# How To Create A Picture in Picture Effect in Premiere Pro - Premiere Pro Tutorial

Hi guys, Jordan with Motion Array, and today we're gonna be answering a viewer question. We're gonna be going over how we create a video card so that we can show one piece of footage at the same time as another piece of footage.
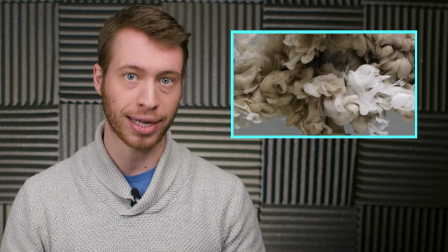(0:11)
This used to be called, in old school terms, a picture-in-picture effect, and we're gonna be going over a much more stylized and fun version of that. And the best part is that it's really easy to pull off, and you can do it all inside of Premiere Pro. So let's jump into it.
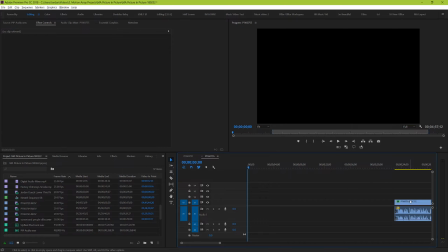(0:31)
So we're gonna start here by just adding the video clip of me standing here talking.
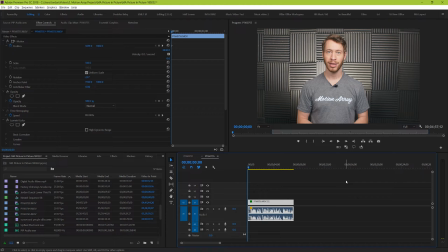(0:35)
This is actually where the work on the effect starts because you need to prepare it in your mind properly. This shot has me placed right in the center, but what I'm gonna do is zoom in and then move it in such a way so that I'm off to the left-hand side.
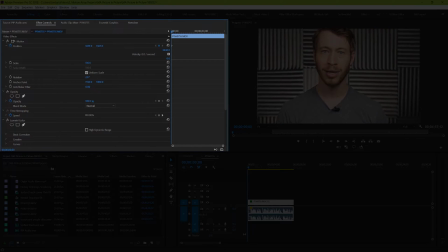(0:48)
To do this, use scale and positioning in the effects controls tab here.
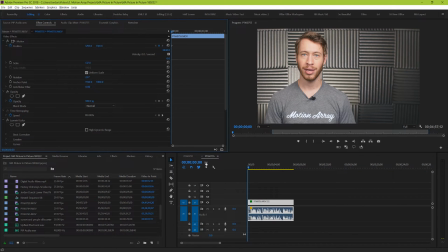(0:53)
It's also worth noting that this clip was shot in 4K, so because I'm exporting in 1080p, I can zoom in without worrying about it looking bad. The reason we want to move it off center a bit is so that there's room to make it feel like the later insert of the video was thought through in advance.
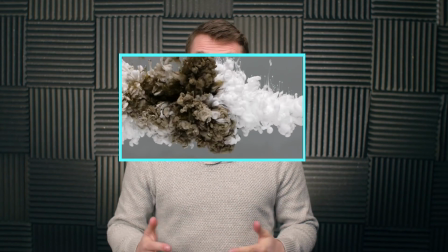(1:09)
It would feel a little awkward if it was just placed over top of me. If that was what we were doing, then why wouldn't we just fully cut to it, you know?
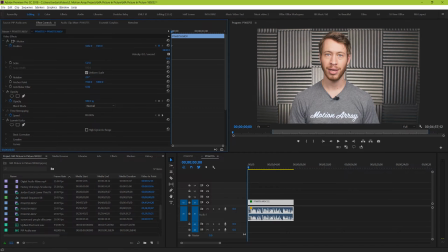(1:17)
So we can start with it off to the side like this, or we could start with it more centered and then keyframe it to move in preparation for the other clip coming in. I'm going to be doing that second one.
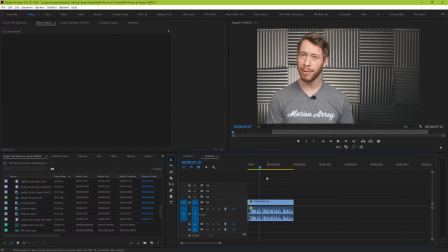(1:34)
Now we're going to bring in the shot that we want to make the footage card out of. Place it on top of your base footage, and you're actually going to place it two layers above it.
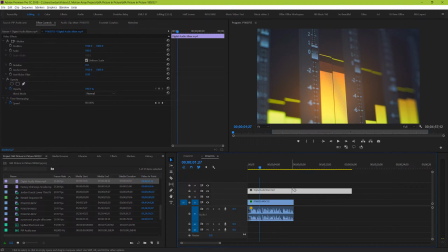(1:42)
We'll get to the reason why in just a minute. But now that it's above your base layer, you should only see the top layer. But now we're actually going to drop it down in size. Go to your effects control tab and let's adjust the size amount here.
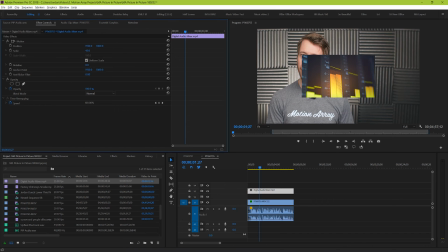(1:56)
Personally, for these sorts of shots, I like to bring it down to something below 50% size. It's actually going to be somewhere closer to 35 or 40%. If we drop it down to only 50%, assuming you're working with footage that's all of the same resolution, it'll take up exactly one quarter of your screen.
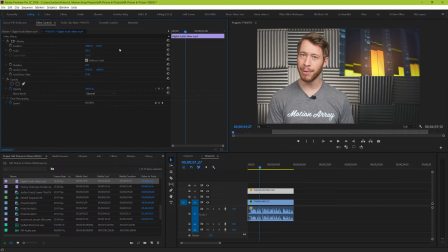(2:12)
But I want it to be even smaller than that because I don't want it going all the way over to the edge. I want to have some buffer room on all sides. Now that we've dropped the size, let's change the position with our position sliders. I like it to be situated somewhere around here, but based on your own personal video needs, it's totally a choice that's up to you.
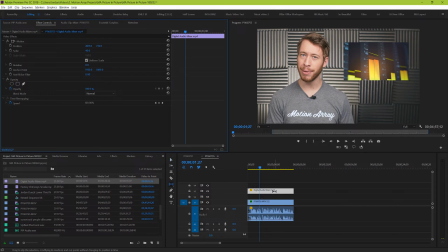(2:31)
And from here, you can edit your clip as normal to make sure that the proper part of the clip is actually showing at the correct time. But even though we've technically achieved the effect at this point, we're going to be doing one more quick thing that will really help it to stand out as professional.
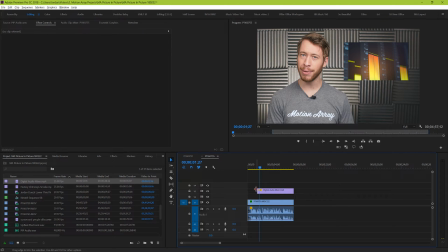(2:45)
Depending on the coloring of your clip, it might be hard to have a clear distinction between your normal clip and the smaller one. And in our case, there's a lot of gray in both of them. So we're going to add a colored border around the entire smaller video layer. To do that, we're actually going to create a solid rectangle and place it behind or underneath our footage.
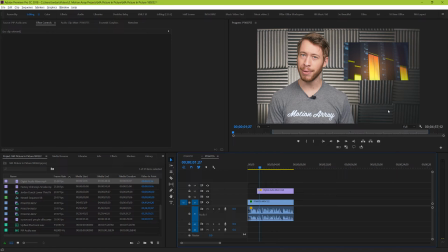(3:04)
And this is the reason why we brought it up an extra layer before.
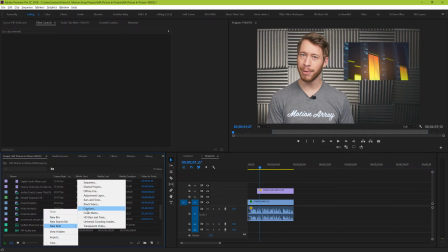(3:08)
You can create an entire new solid and crop it if you like, but what I'm actually going to do is hit Ctrl or Command T, and then a text layer will pop up.
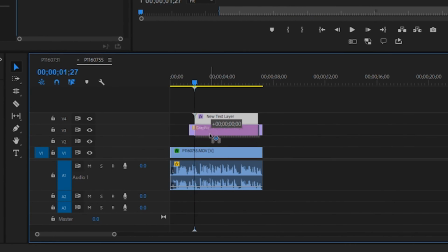(3:16)
Make sure it's actually situated underneath your footage layer in your timeline, between your top layer and your bottom one, and position it so that it lasts exactly as long as your top layer.
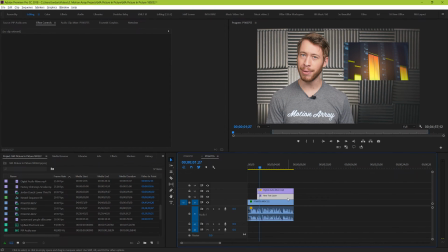(3:27)
But we're actually going to go up here to the Essential Graphics panel and delete the text. So now we just have an empty graphics box. And instead, we're going to go here to the page icon and add a new rectangle. It should pop up right on screen, and now we can grab it and stretch it out over our video.
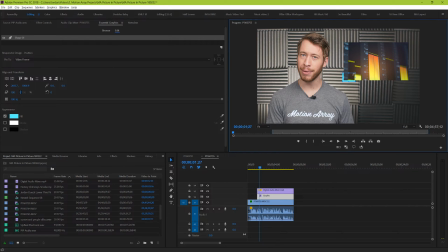(3:43)
But you'll notice that you can only see where it's behind your footage when it's peeking out around the edges, so it acts like a small border. Size it however you want it to look. It's totally a personal stylistic choice, but I personally like a bit of a small, minimal border.
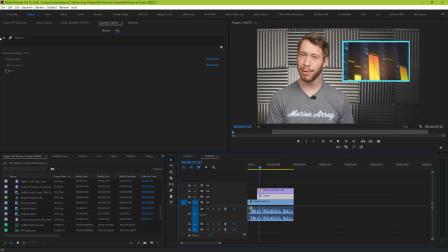(3:59)
From here, under Essential Graphics, you can change the color of the box if you'd like, and I'm going to change mine to be a nice Motion Array blue.
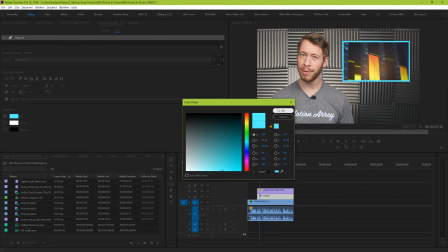(4:06)
Cool!